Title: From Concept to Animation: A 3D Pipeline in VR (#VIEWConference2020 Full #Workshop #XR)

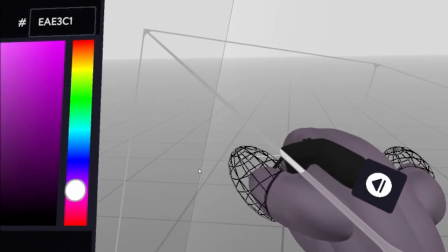[28:39]
My work is usually about originating the IP and developing
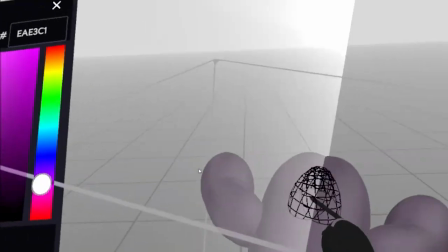[28:44]
the franchises very much of the story development side of things and as I mentioned before I'm a
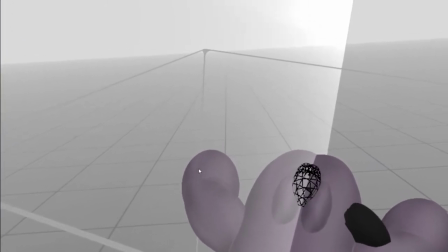[28:49]
visual storyteller and I think by creating visuals so quite naturally
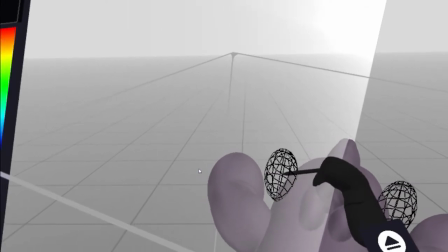[28:53]
a lot of the a lot of the development art that I do stems from what
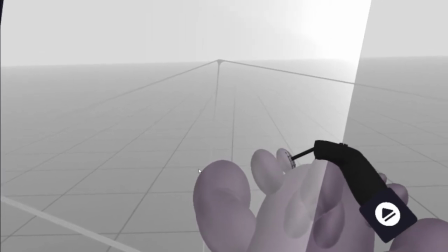[28:58]
I'm naturally geared towards which is the very stylized and cartoony stuff so this
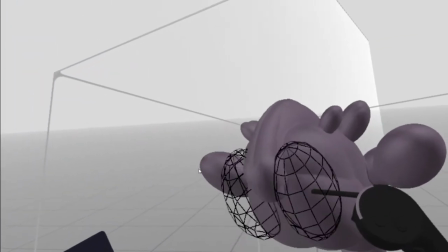[29:04]
project is somewhat of an exception it's a it's a sitcom set in outer space
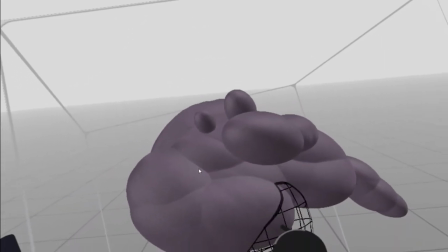[29:10]
with what you could say calls for a sort of stylized realism that's
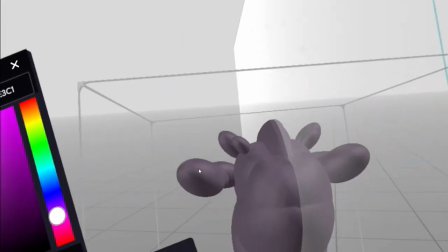[29:16]
not the clearest description basically the type of humor and the tone of
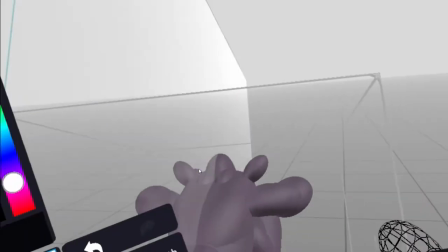[29:22]
this property wouldn't work if everything was super realistic with creatures that had
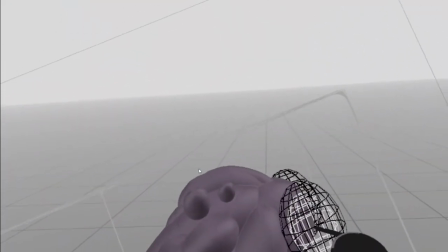[29:27]
very realistic proportions and based too closely to you know animals
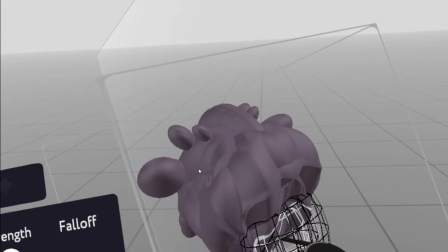[29:33]
and um and creatures that we know in the real world uh it we've we explored
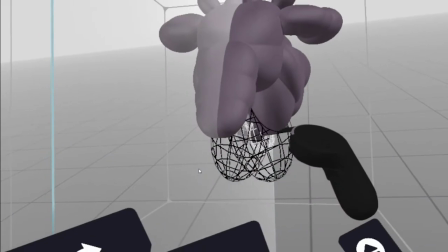[29:39]
a bunch of things with um with more sort of standard uh designs and um
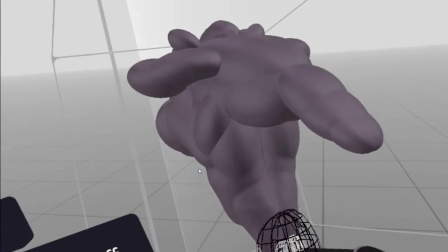[29:44]
and realistic proportions and it just didn't carry the humor so um that's
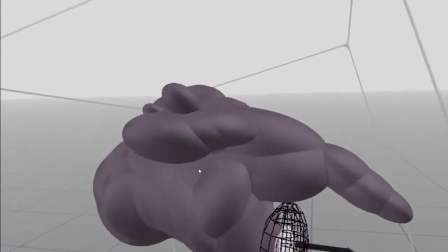[29:49]
why uh i was sort of called in to ideate some stuff on this and this is um
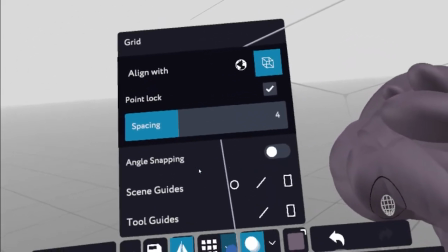[29:54]
this is uh one of the characters that um is from the show but this exact
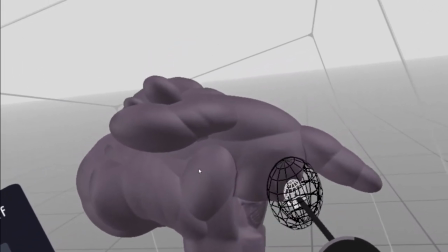[29:59]
execution um didn't make meet the um didn't
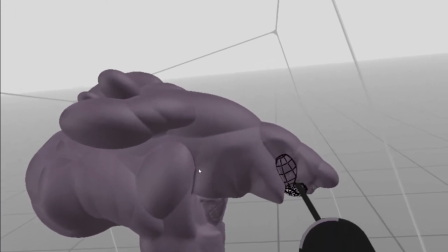[30:04]
make the list so that's why i'm including it here anyway so the trick
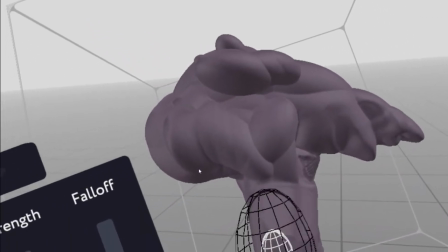[30:09]
was to find an art direction for the creature design that could work alongside the actors
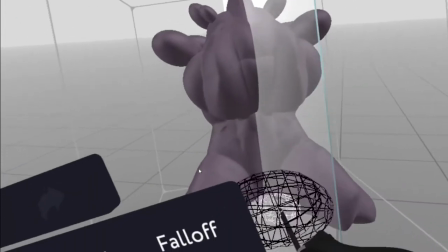[30:15]
plausibly but also land the sort of the physical comedy of
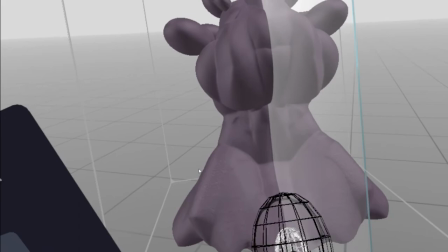[30:21]
this particular show so when I am when I approach something that has a
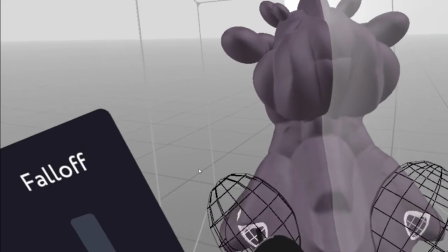[30:26]
little bit more realism to it I mean the principles still apply right I'm still thinking of you
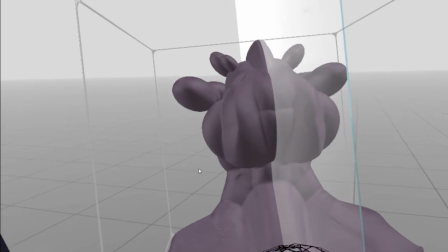[30:32]
know major forms even though this is falling into the fantasy BFX
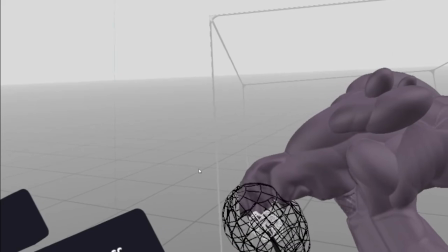[30:37]
side of things you know the principles of shape language and leading
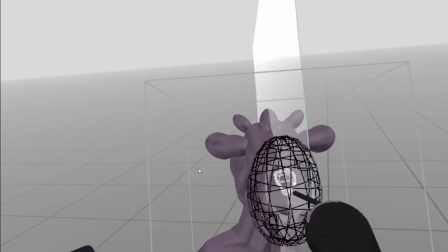[30:42]
with the the major forms and getting those in the right place is
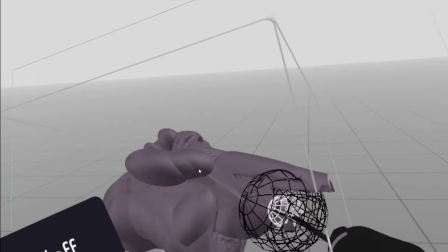[30:48]
still integral to it and as you can see here I've blocked in
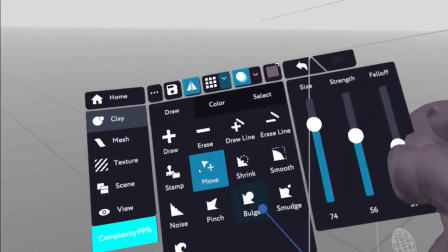[30:53]
using this sort of oval shape for most of the shapes there whether I've sort of layered
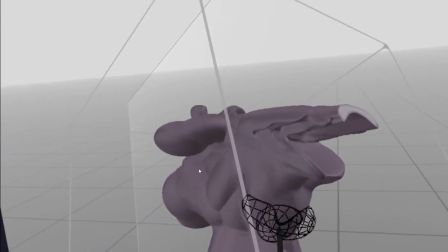[30:58]
them on by piece by piece or drawn them as a sort of like brush
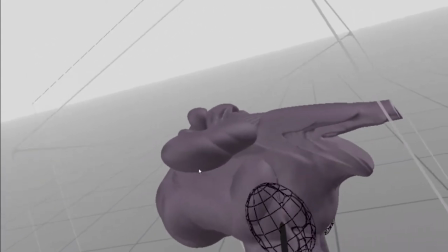[31:02]
strokes they all sort of fit together with this sort
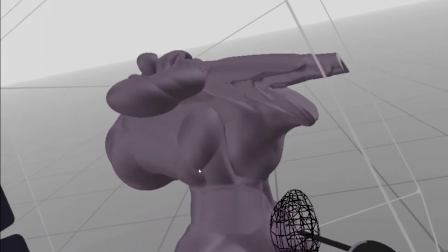[31:07]
of overall oval proportions this this character is um is uh
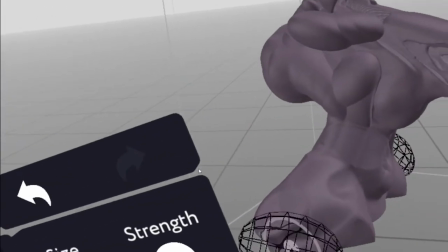[31:12]
is a particular uh species in the show and um they're known for being
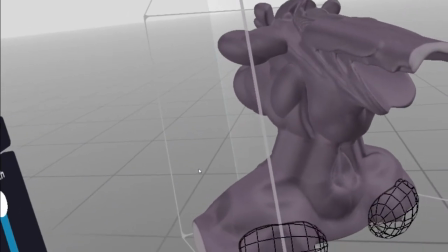[31:18]
uh sort of a bit sort of um a bit daft and he's very
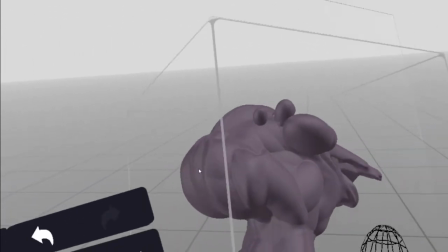[31:23]
much a lovable goofball so um the shapes i'm using here kind of reflect that there's
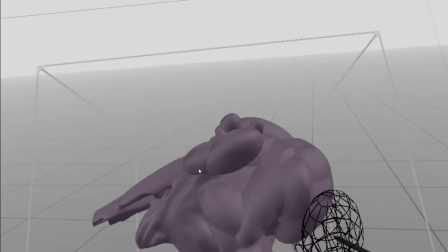[31:28]
nothing hostile about this character they're all very sort of rounded forms but i'm conscious that i don't want to fall into the trap that a lot of vr scops fall into
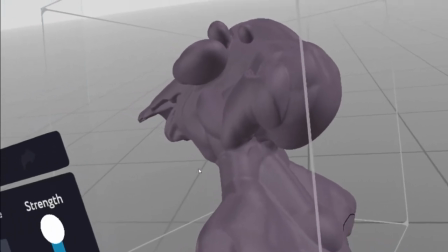[31:36]
which is sort of a blobby sort of um undefined mess of voxels that's a very easy thing to end up doing because
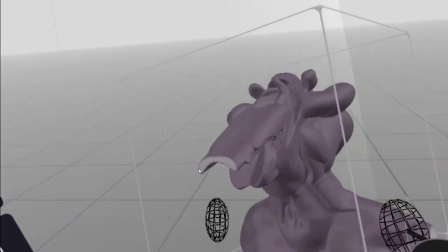[31:45]
you kind of get caught into the court you kind of get caught up by the pleasure of sort of blending stuff in the magic
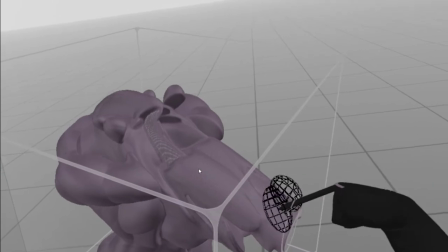[31:51]
of sort of you know of smoothing stuff stuff around it and sort of all of that sort of thing so i'm very conscious of that when i when i
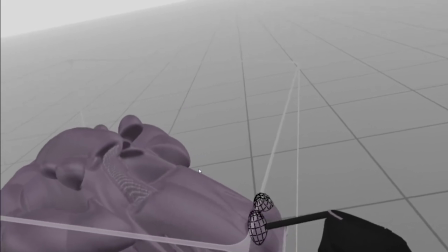[31:58]
sculpt and you've seen with my other examples i like um making the most of those primitive shapes and
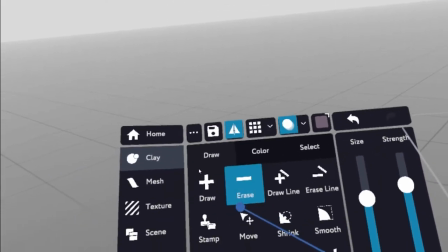[32:05]
building on them to create sort of these creases and folds in the characters and adding definition that way.
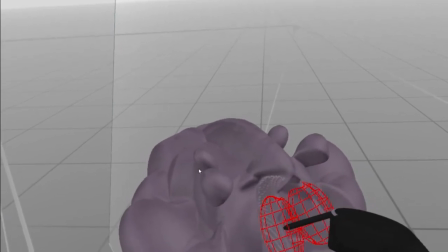[32:12]
So I kind of balance the smoothness that you get from
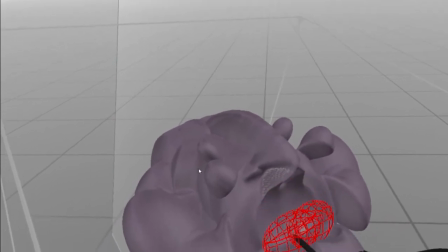[32:16]
drawing through the 3D space along with sort of the hard edges you can get by cutting.